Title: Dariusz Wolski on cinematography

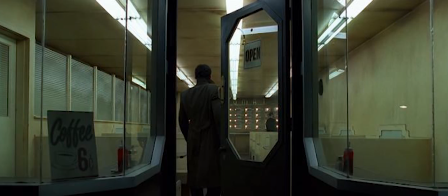4s
The diner is lit like purposely very, very bright. Just to, you know, when something is really dark, should be dark. When it's bright, it's really exaggerated. It's really too, it's like, I mean, I had a hard time.
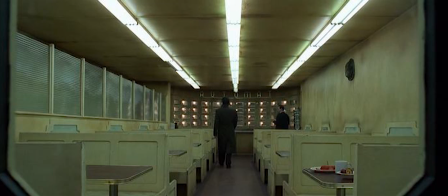16s
It's like, Alex, it's gonna be too flat. This is too much. This is too. And then we were timing the movie. We were like, oh, this will make it even brighter. It's like, because the timer, of course, they always want to make everything nice and even so it matches.
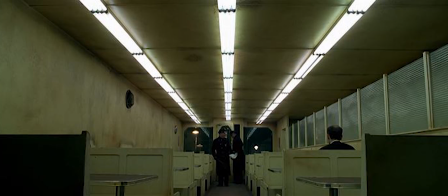27s
And we just actually made it even brighter. So it's like, because that's what happens, you know, if you at night walk around, you look at something, just you have to squint your eyes.
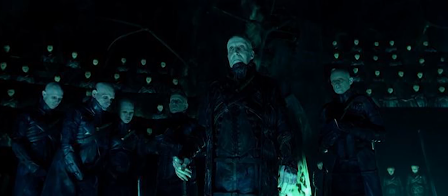35s
The lighting of the strangers. Lost children. The whole thing happened basically from.
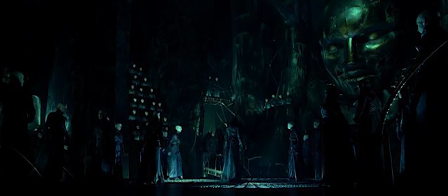43s
It was a collaboration of Alex talking to
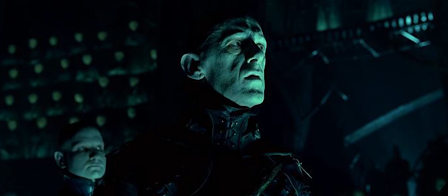48s
Patrick Tadopoulos, who drew all the sets, and then I stepped in, and we were, while Patrick was drawing, we were just trying to find the best look for that,
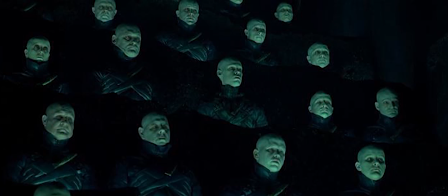57s
and we start painting them from below, and that gave us the idea to put the lights underneath the set,
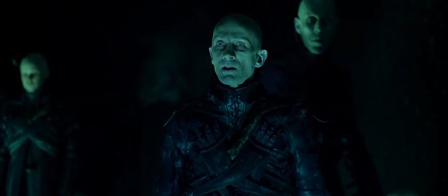63s
build them inside the set, so the strangers had a well lit from the bottom.
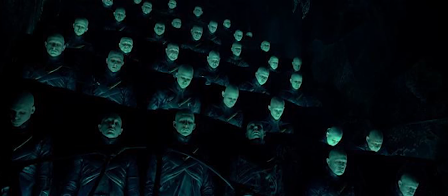68s
It's obviously dramatic, yeah, not very flattering.
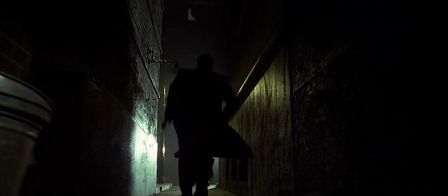72s
Everything is extremely stylish, so my approach to the whole thing was just, let's light it in the most.
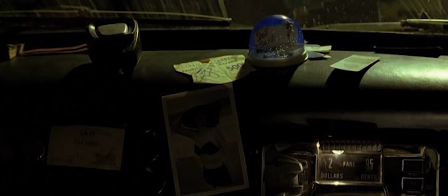77s
It might sound funny, but it's absolutely true. Let's light it like in the most like naturalistic way.
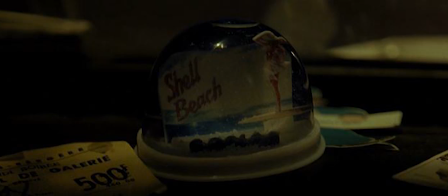84s
So, what I've used on the streets, we built practical lights, which,
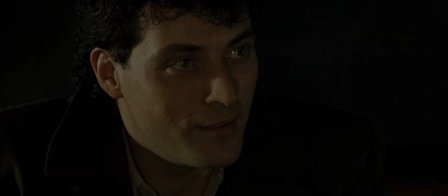90s
of course, shapes of it is very stylized and the kind of fits the whole look of the movie.
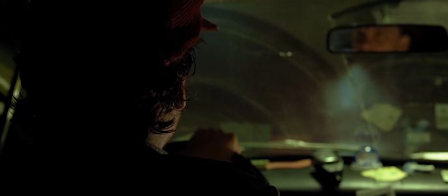94s
But sources were actually sodium vapor lights, which you use right now on every streets.
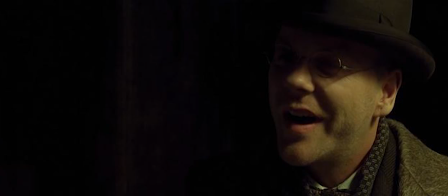100s
So they have this kind of yellowish green look.
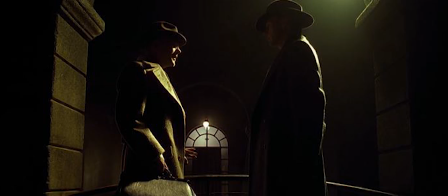104s
So all of a sudden you have something which, like, if you take a camera, still camera, shoot it on the street, it'll look exactly
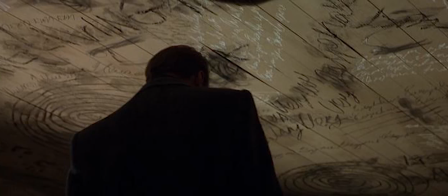112s
like our streets in this very extremely stylized movie. Like, this is a perfect scene, this scene when Wolenski is placed.
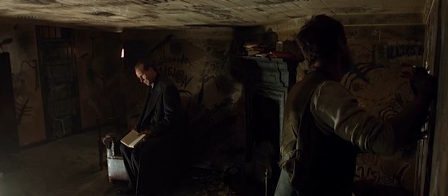121s
I mean, it was truly lit with one practical. And actually there's one frame when you can see this practical burning because we put such a strong bulb in there.
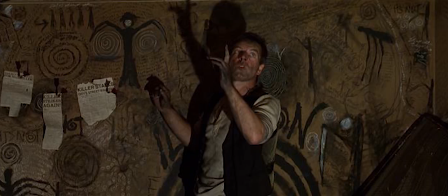130s
And you put this practical, you establish the white shot, and all you do is just try to,
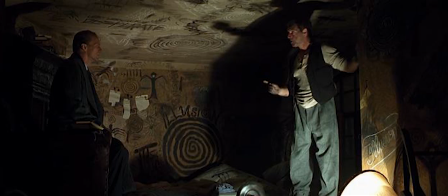134s
when you get closer, you just bring the source, which basically complements a little bit, but very simply.
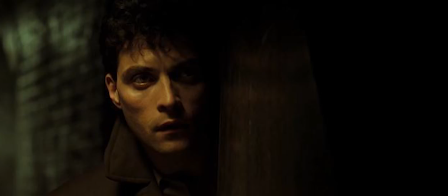140s
When Rufus comes under the streetlight, he's completely top-lit. When he goes too far, you don't see him.
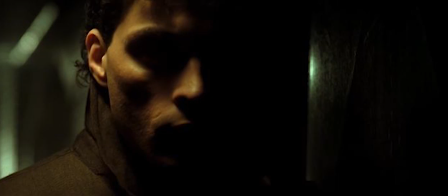146s
But that's what would happen if you were, you know, if you were in reality, you know. That's how it's lit, you know.
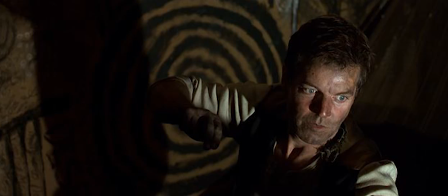152s
Except we're so used to reality being movie reality, when everyone lights everybody with muslins and beautiful soft bounce light.
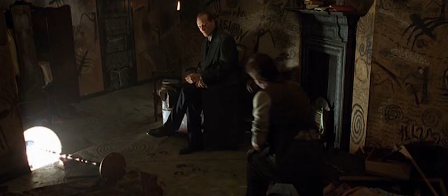161s
So on TV, when everything is lit flat, so all of a sudden we think that that's reality. That's not, that's TV. That's bad aesthetics. Our biggest problem on this film was, I don't want to say a wrong number, but we had like about 52 sets or 55 sets to shoot in 80 days, less than 80 days. Just logistically to be able to build them, pre-light them, shoot them, strike them. It's something which is like, just really, really, really difficult to do.
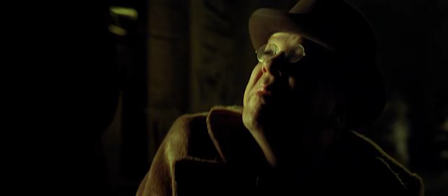191s
Of course, we wanted to distinguish Underworld, so we changed this yellow-green palette into the blue-green palette, which I felt might be very interesting.
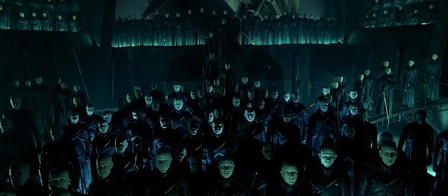204s
But again, the blue-green palette is also taken from reality because it's the color of your lighting in the supermarket.
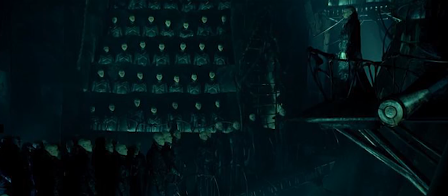211s
If you take the camera, go to the supermarket, take a picture. The people won't be lit from below, but they'll just look exactly blue-green like strangers.
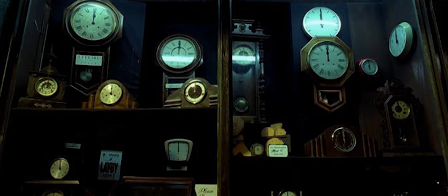219s
So it doesn't come from some like majorly invented philosophy. It's just taking what's in our real life and just putting it into this very stylized piece. I mean, I have very... It's frustrating because I'm like, you know, I still have like a very simple way of thinking. If I see something, I can like it or not. And a lot of times when you do effects, you just don't see that thing, you know. The great thing about working with Alex is that Alex is gonna be there later on, and his aesthetics are just great, so he's gonna make it work, you know, he's gonna really make it work.